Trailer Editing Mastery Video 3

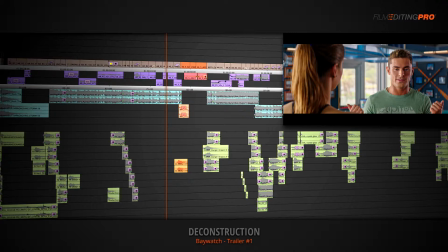It could be the punchline to a joke like we have here, or in other genres, it might be a dramatic line or a scare. Also, check out how the editor applies a bit of reverb to the last beat of the cue before the stop, and uses a swish hit to cleanly create a break in the music.
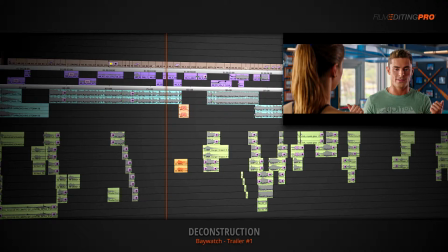Again, these are the editorial touches you'll want to add to a cut to really help it resonate with your viewer.
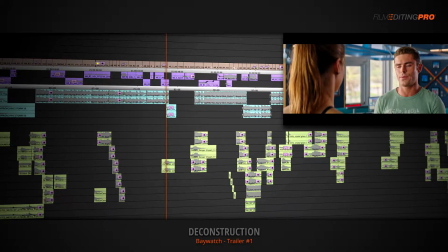You should look at my face. I'm trying, but it's so close to your boobs.
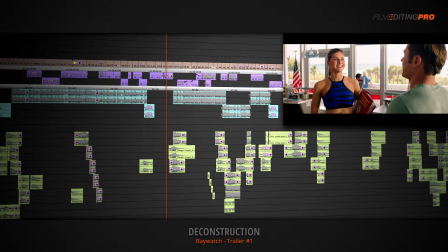Now, the editor picks back up by cutting to a later, bigger part of the cue, and brings it on with 2 whooshes and a hit, as the character introductions and the story setup continues.
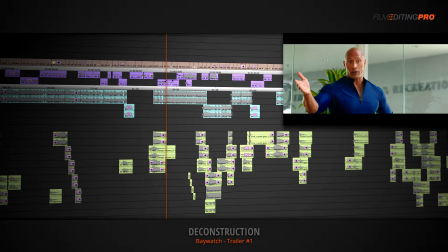Ha. This is the guy you think is a good PR opportunity for us. Do some shots!
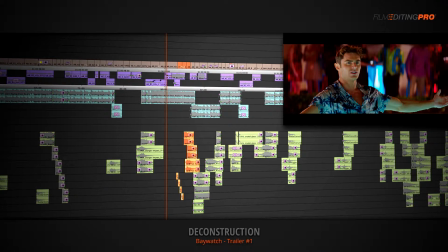He's reckless.
You can see we've got another great style moment crafted in between the dialogue lines. This moment is particularly reliant on sound design to make it work.
Do some shots!
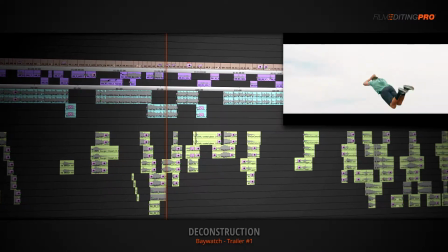The trailer continues this dialogue grid of Dwayne talking negatively about Zach's character Medals.
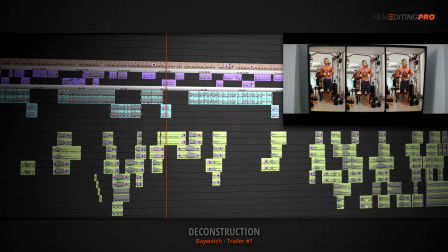How many gold medals do you have?
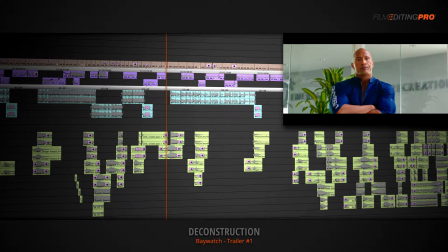Probably 0. until we land in another music stop, with the punchline to another lighthearted moment.
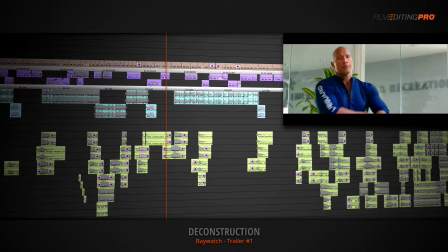How many gold medals do you have? Probably 0.
This marks the end of Act 1.
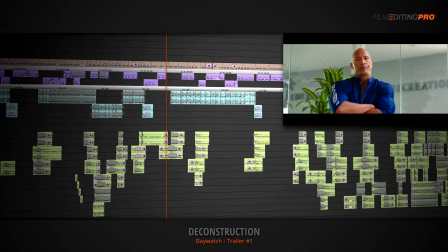The characters have been set up, the world has been established, and since this is a comedy trailer, it's all been done in the context of landing a few jokes. Act 2 begins with a new music cue, and is brought on with a swish and a hit,
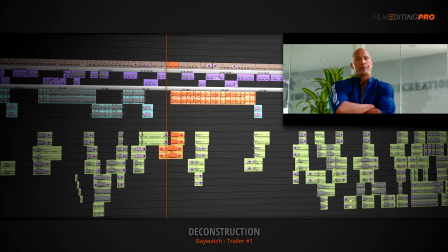Our first visual in this act is a pedigree card, pointing out that the director also directed the film Horrible Bosses.
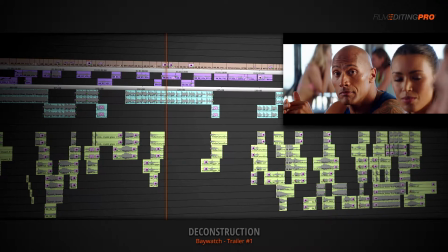We got a dead body on our beach. That's not our job.
The complications of the plot are explained a bit more, and everything leads into another joke.
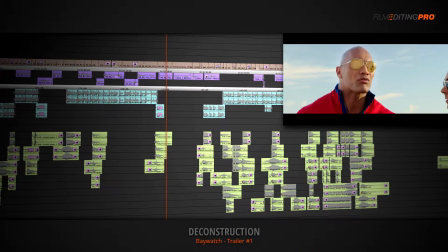Just take it easy right here. What do your balls sound like 3-year-old girls? I don't know, man. That's just how they talk.
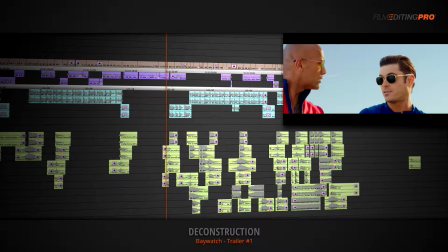But they're wise.
Played out in the clear after a music stop.
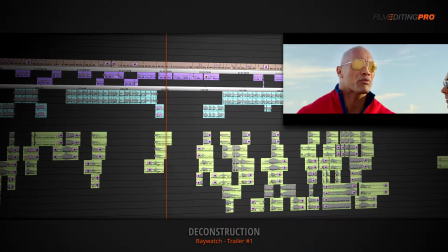Take it easy right here. What do your balls sound like 3-year-old girls? I don't know, man. That's just how they talk.
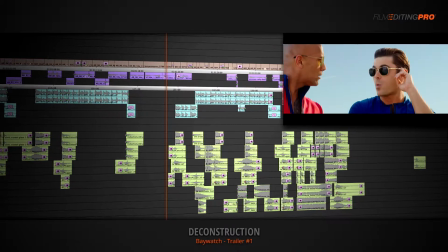But they're wise.
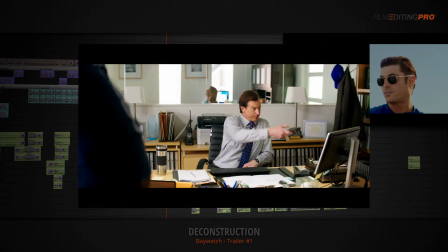An important thing to note is that the storytelling throughout a trailer should be structured in a way that it creates opportunities to highlight key moments from the film.
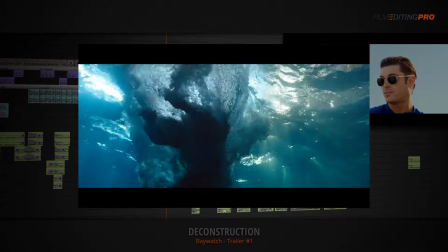In this example, since it's a comedy trailer, our character introductions, plot summary,
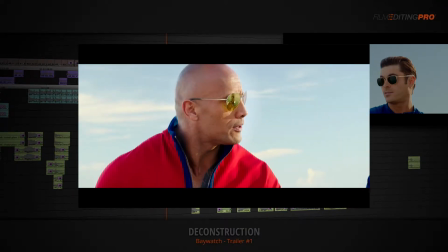and conflict development lines all serve to lead us into different jokes from the film.
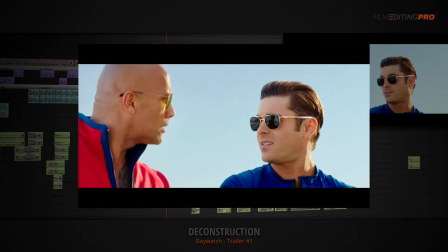This keeps the piece from simply feeling like a constant stream of information.
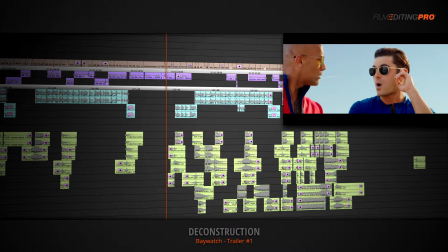As we enter Act 3 of the trailer, something to note is that the editor uses a short musical pickup to kick off the big lyrical section of the music cue. To bring on the pickup and transition into the larger part of the cue, the editor uses a bit of sound design.
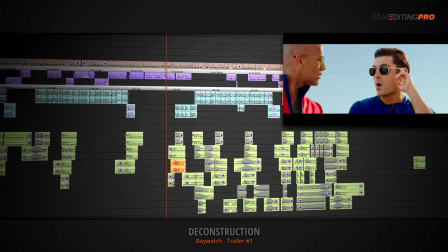A suckback, a swish, a cymbal hit, and a drum hit. We've got a quick kickoff line from a main character, and we're off to the races in Act 3 with big music, fun montages, and the freedom to play out just about any joke we want,
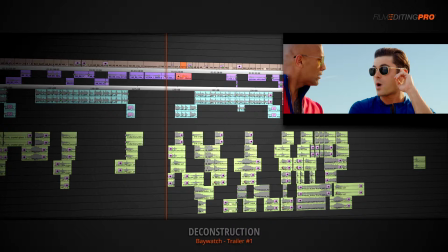since now not everything has to make complete logical sense.
Wise.
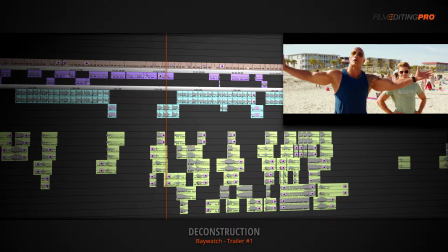Welcome to Baywatch.
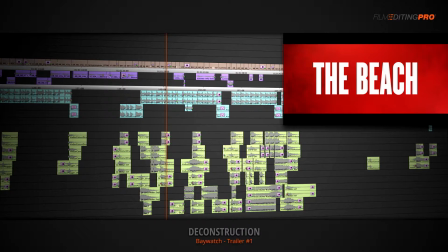Throughout the third act of many trailers, you should look for opportunities to build rhythmic moments in sync with the music cue.
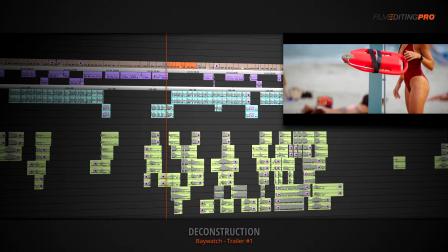Notice here how the editor used a jet ski sound, gunshots, hits, and swishes to accent a montage and create a very rhythmic and satisfying sequence of shots and sounds.
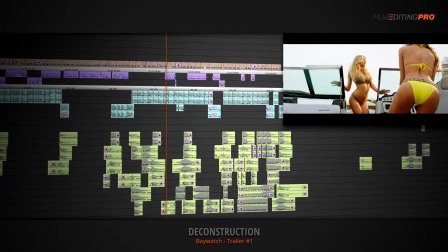Why are you grabbing me so tight?
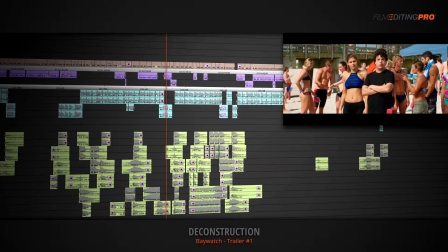Why does she always look like she's running?
These are the types of moments that people are naturally drawn to, and you should look for every opportunity to create them.
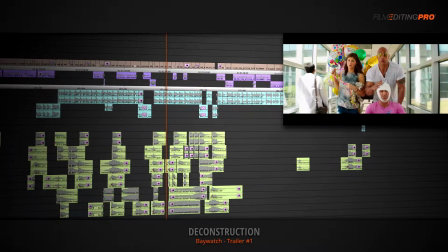As the energy in Act 3 builds to a climax, the editor uses rises and layered hits, like we saw in video 2, to help the music feel even bigger when it reaches its peak.
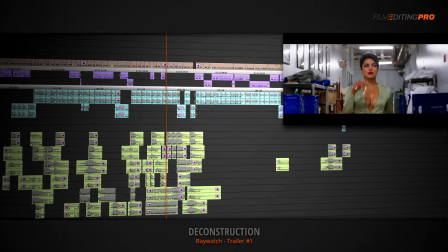You'll notice that he saved some of the biggest shots to use in this final montage to help it go out on a really powerful moment.
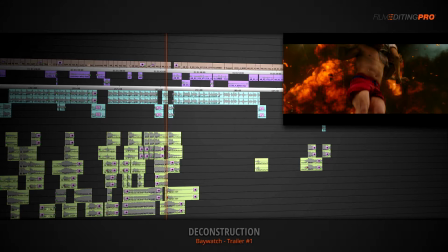In a drama, these would be your most emotional lines and shots. In a suspenseful piece, it would be your best scare. You get the point. After the peak, the editor cuts the music back to a mid-tempo section of the song's instrumental version to play underneath the setup of our final moment in the trailer.
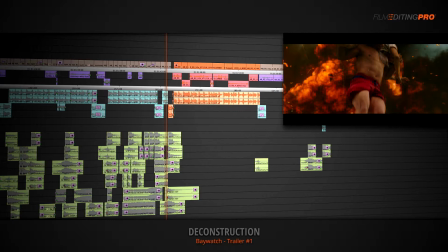In the case of this comedy, it's going to be our biggest joke.
You turned the canals into the damn X Games.
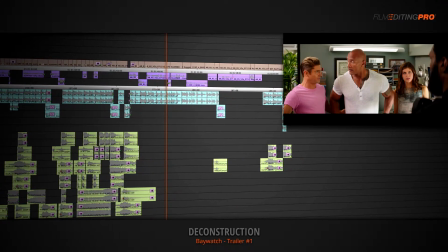Yeah, that's because we were in lifeguard pursuit. There's no such thing as lifeguard pursuit.
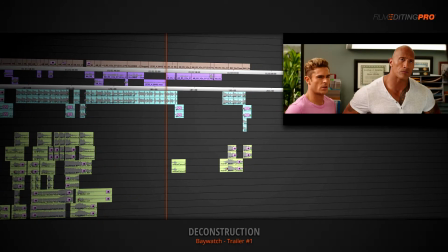How do I explain this so that you people understand? You people? You people?
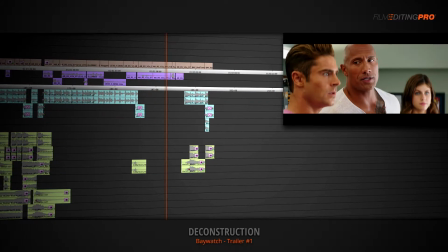Oh, you don't get to say that. You're just tan. Right on. Come on, brother.
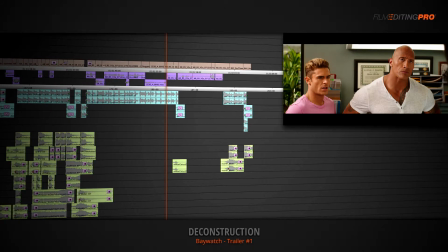The editor strategically places the music stop in a location that will draw the viewer's attention to the punchline. Typically, this location is right before the punchline is delivered.
You people?
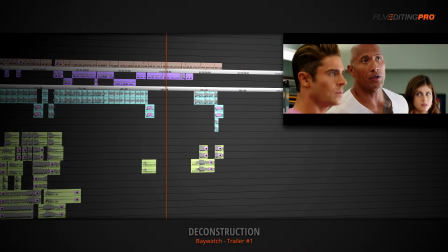You people? Oh, you don't get to say that. You're just tan. Right on.
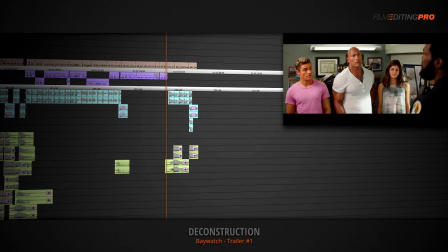Come on, brother.
To end the piece, a brief, recognizable section of the music cue is brought back on, with a swish and a hit as the main title lands.
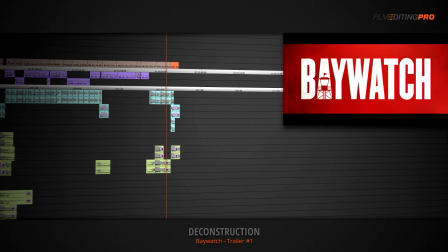And to keep things edited crisply and cleanly, the final date card is landed on a downbeat of the music with a final hit, as the last note rings out.
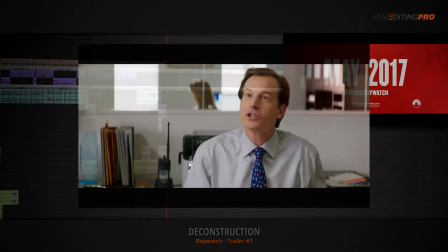Now, that's a pretty detailed look at how this particular comedy trailer was put together.
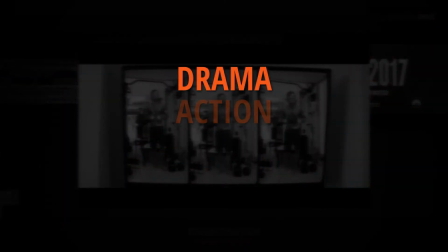But what about drama, action, horror, and suspense?
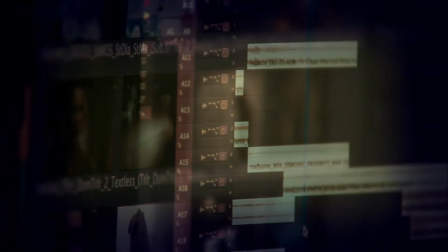And how do you actually use these techniques when starting out on a blank timeline?
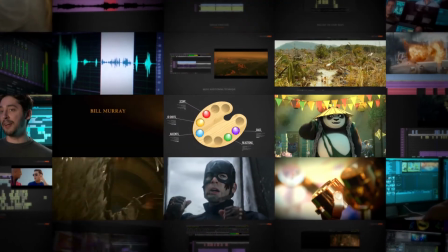With the right set of skills, you'll be able to take just about anything and cut together a trailer that makes people go, wow.
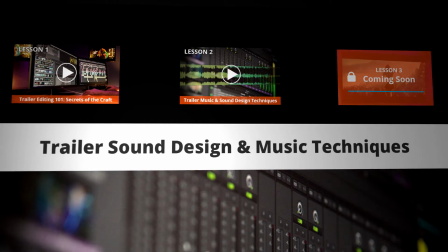The handful of lessons in this short series are only a small taste of a much larger training package.
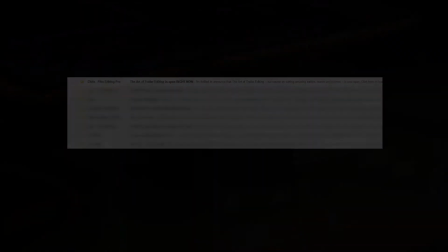In a couple days,
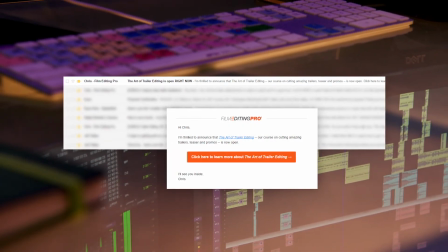we'll be sending you an email with a chance to join a cutting-edge training program that's going to walk you step by step through the art of trailer editing.
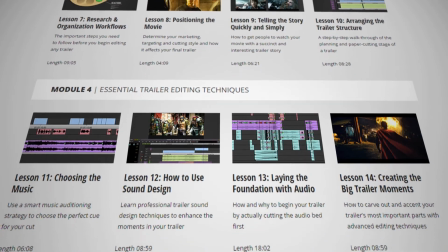This online course contains over 40 video lessons from every single genre,
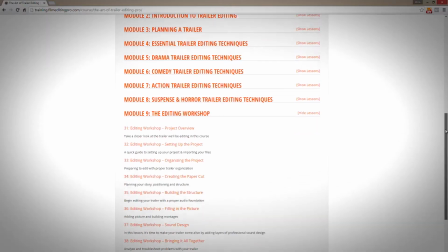a huge library of trailer sound design and music, and downloadable practice footage to cut your own trailer with us, step by step.
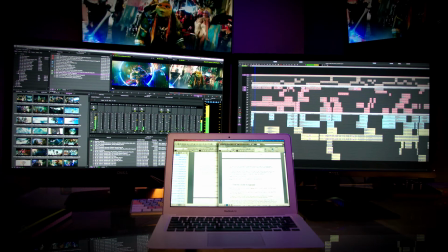Now, enrollment for this course is only going to be open for a few days to keep the group small, so we can give each student the individual attention they need. If you're ready to take your skills to a higher level and immerse yourself in the art of trailer editing with some of the world's best editors,
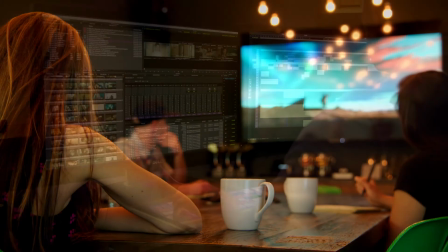we invite you to join us in this unique opportunity.
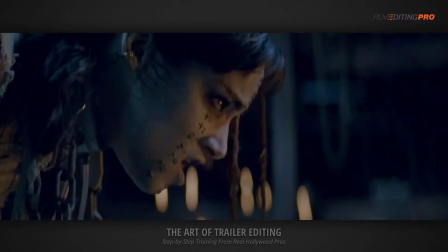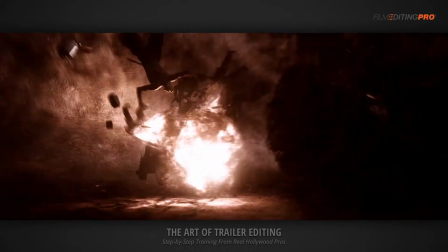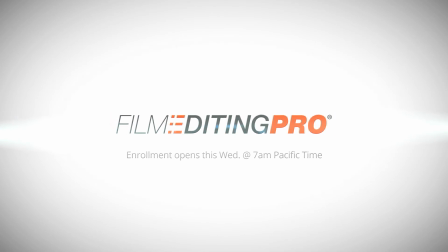Enrollment opens this Wednesday at 7 a.m. Pacific Time. I'll be sending you an email with all the details.